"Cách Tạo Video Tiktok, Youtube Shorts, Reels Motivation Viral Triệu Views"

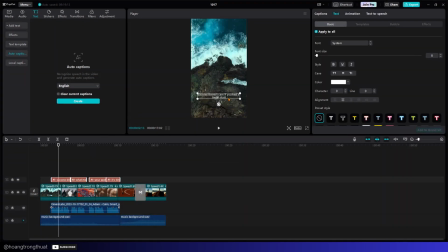Để tạo ra caption cho cái video này các bạn nhé Sau khi có caption rồi Thì chúng ta sẽ chọn vào caption Và đưa nó lên chỉnh giữa cái video này Sau đó chúng ta sẽ nhấn vào phong Để chỉnh sửa phong cho caption này Ở đây mình sẽ chọn là mông xe
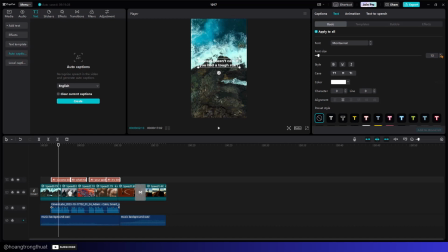rác các bạn rồi mình sẽ chọn cái kích cỡ chữ lớn hơn các bạn nhé Ừ rồi ở đây thì mình sẽ cuốn xuống và chọn vào xe đầu để các bạn có thể chọn đồ hiệu ứng độ bóng cho cái chữ này để cho nó nổi bật trên cái nền của video
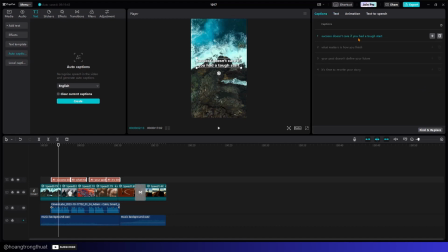của bạn ha tiếp theo nữa thì bạn có thể chọn vào cáp sân để chia cấu cho cái này rồi Ok chúng ta sẽ thấy được là những cái chữ nó đã vừa ở với khung hình và mỗi cái đoàn các bạn như vậy nó sẽ có từ 2 cho đến 34 như
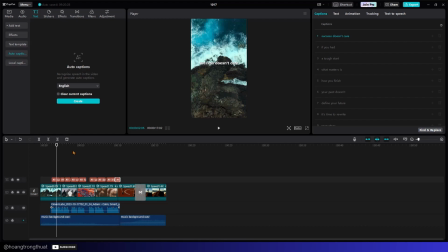vậy thì người xem mà sẽ dễ dàng đọc và lĩnh hồi được cái cấu khó này hơn các bạn nhé Tiếp theo sau khi mà chúng ta đã có được cái cáp sân rồi chúng ta cần phải chỉnh cái hiệu ứng màu cho cái video này mà có thể thấy được ở trên
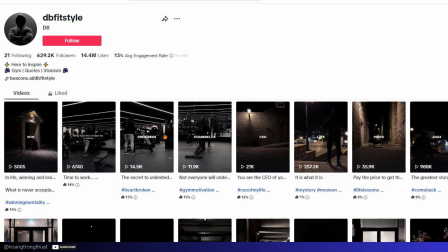channel tiktok này ấy thì họ có hiệu ứng màu là gì ạ màu tối được chợ màu tối và symmetric thì ở đây chúng
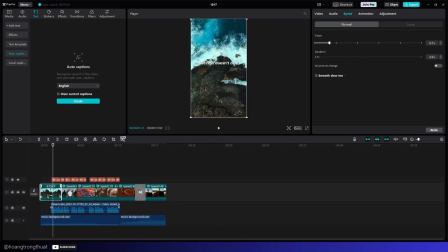ta sẽ chỉnh màu ở trên cặp kết luôn các bạn nhé Rồi ở đây chúng ta sẽ chọn vào cái video ở trên cặp kết và chúng ta tiễn hành là chọn vào chất mình ở phần chất mà nên nó sẽ có rất là nhiều cái bộ lọc để chúng ta chỉ mau thì mình sẽ chỉ cái bộ lọc này ở đây các bạn nhé Ok
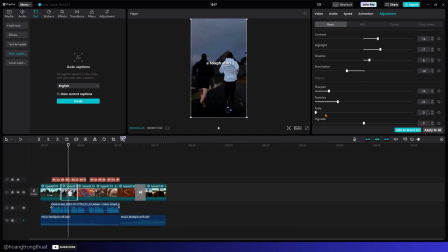sau khi chúng ta đã chỉnh sóng cái bộ lọc cho từng video nhỏ ở trong cái video shop của chúng ta rồi chúng ta sẽ cùng chiếm
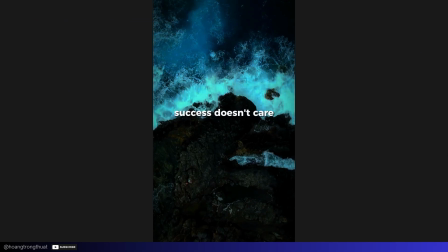ngưỡng lại cái thân quả của chúng ta các bạn nhé success doesn't care if you had a tough start what matters
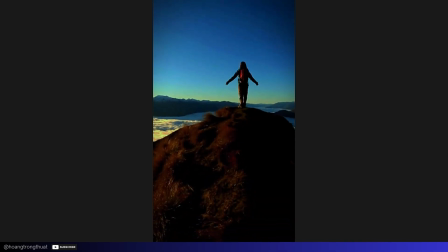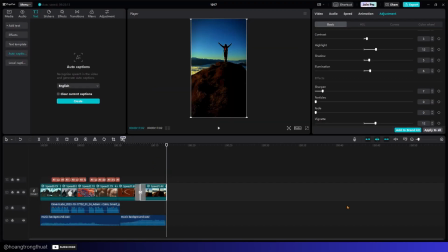Ok, như vậy là chúng ta đã xong cái video Với cái kiểu video là motivation này Các bạn hoàn toàn có thể áp dụng nó Để có thể đăng trên các cái phương tiện Ví dụ như TikTok, Instagram Reel hoặc là Youtube Short Và mình hy vọng là cái quy trình này nó đơn giản với các bạn Và các bạn có thể follow theo kịp Để có thể bắt
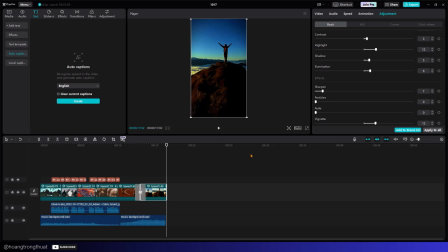đầu làm những video short viral tương tự như vậy Và nếu các bạn thấy video hãy và hữu ích Thì nhớ cho thật 1 like video Đăng ký kênh để đón xem những video mới nhất Bộ Kỹ thuật ra mắt Xin chào và hẹn gặp lại các bạn Ở trong các video tiếp theo